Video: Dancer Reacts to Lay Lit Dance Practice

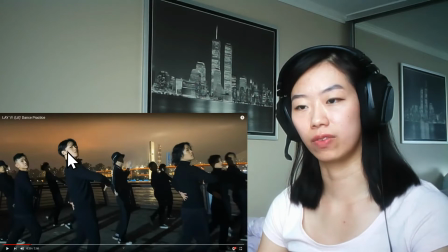4:07 And right there, that position is like very royalty-esque, and it matches with the music and the song and the theme of this dance.
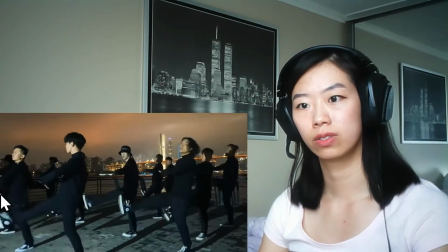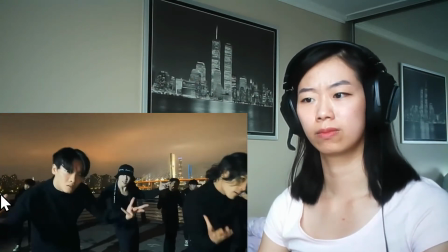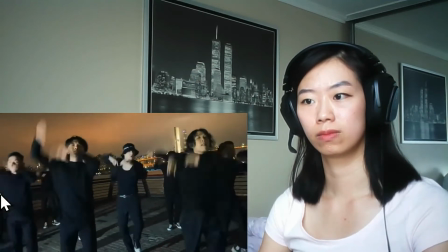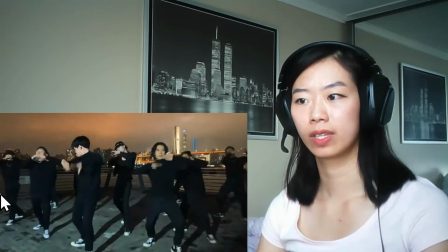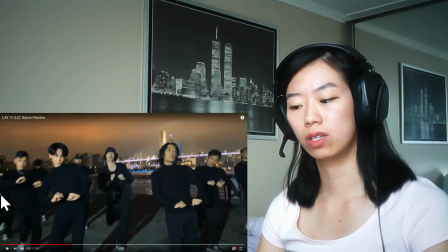4:49 It's very. There's something about this music and I mean this song and the music and the choreography.
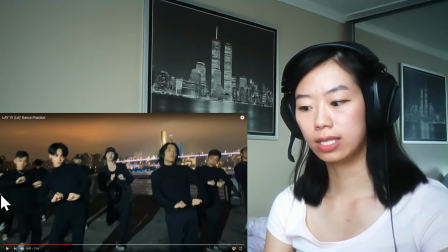4:57 Like, I like how the choreography accents and complements the music and brings out, you know, the instruments in the back, makes you more aware of like what's going on in the music through their physical bodies.
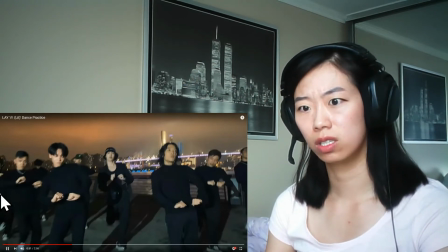5:14 Whoever choreographed this is really good. The fact that they also infuse some of that inspiration dance styles in it.
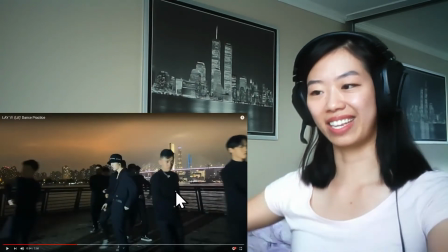5:25 I like how they're walking and then they have their hands like this.
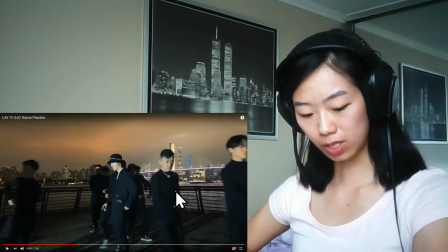5:30 It's like one of those back in the dynasties, I think that's how some of them have it.
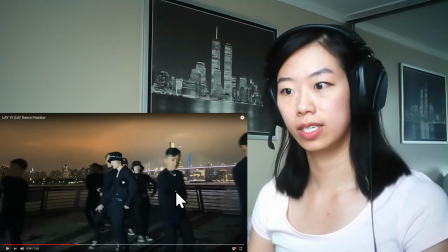5:35 Probably inspired by that. See, like how they have their hands here.
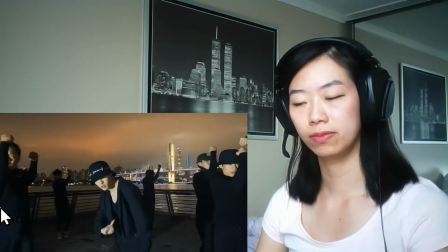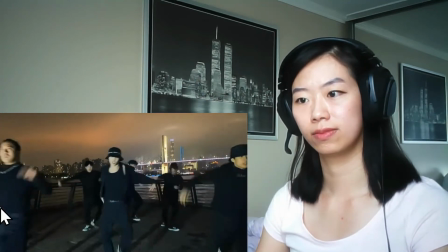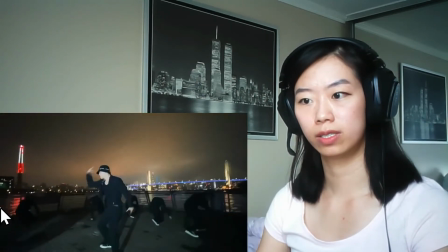5:52 A little bit of crumping right there. Right here, a little bit of crumping.
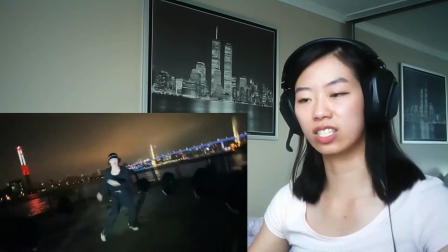6:01 Just very like angst, kind of a powerful hit.
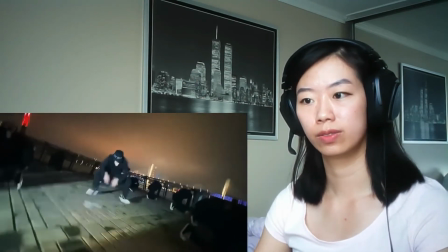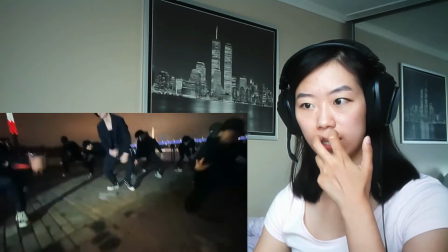6:10 That's a pretty genius. Include that in this dance.
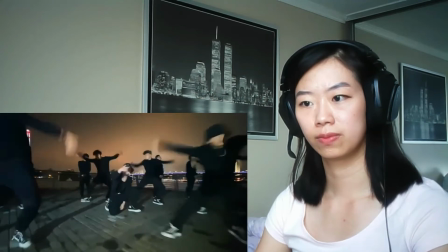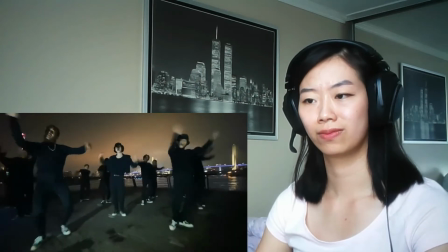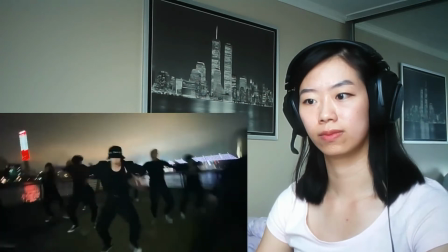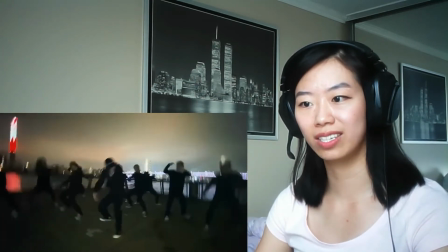6:32 I wish it was more well lit so I can actually see, and the camera doesn't keep moving.
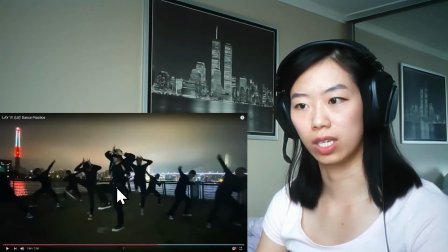6:46 I like how they're like on one leg and they got the crown on there.
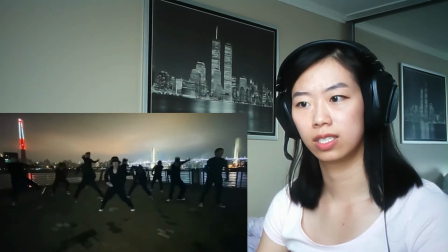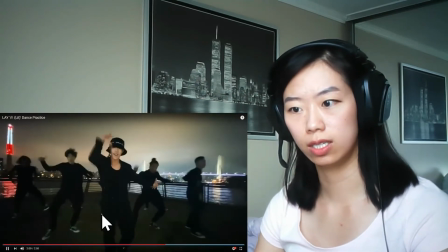6:59 Oh, drop down to your knees. Let's see that again. Drop down to your knees.
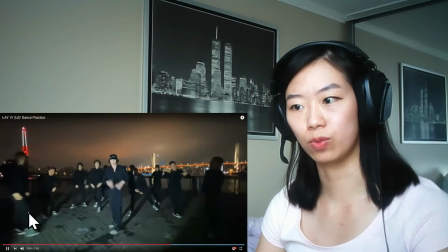7:06 Whoa.
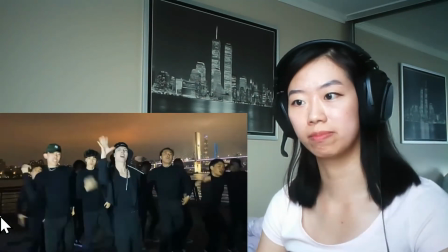7:11 I love how they just have a light shining on them. Where are they even?
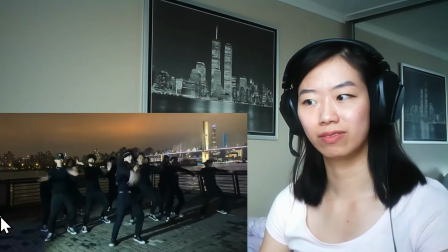7:16 What city is that?
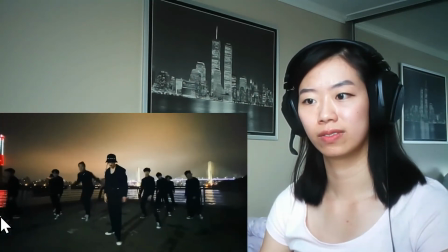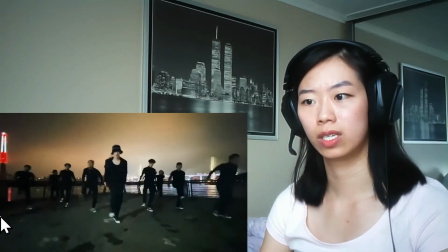7:27 A little bit of that. Crumping. Whoa!
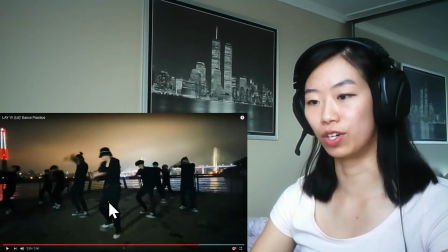7:32 See, I like that. It like really delivers the music with the dance move.
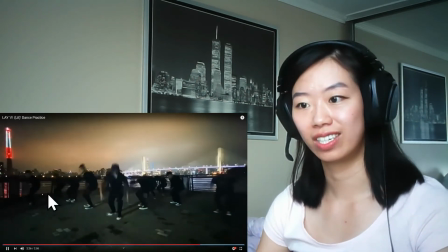7:39 With this part.
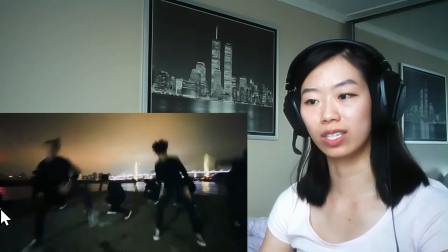7:43 It's so simple, yet it's so good.
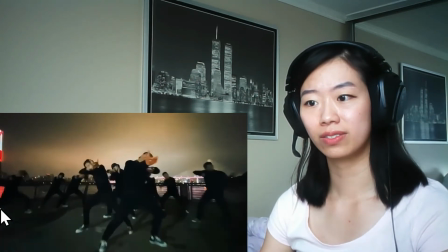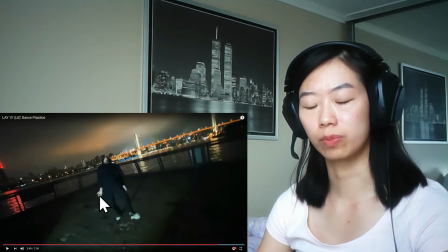7:53 And this freestyle, not freestyle, or actually it might be a freestyle.
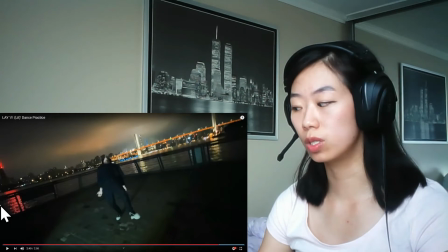7:57 The solo freestyle here is kind of hard to do it because it's not really based on the counts.
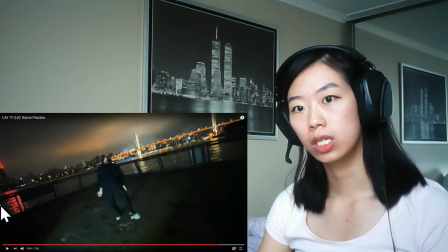8:02 It's based on the music. So he has to have that rhythm in his body to be able to deliver it.
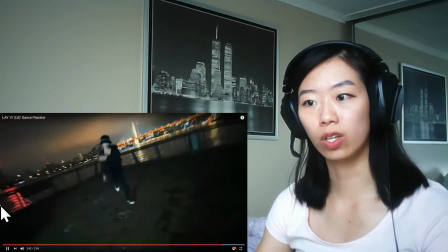8:11 To hit all of those basses.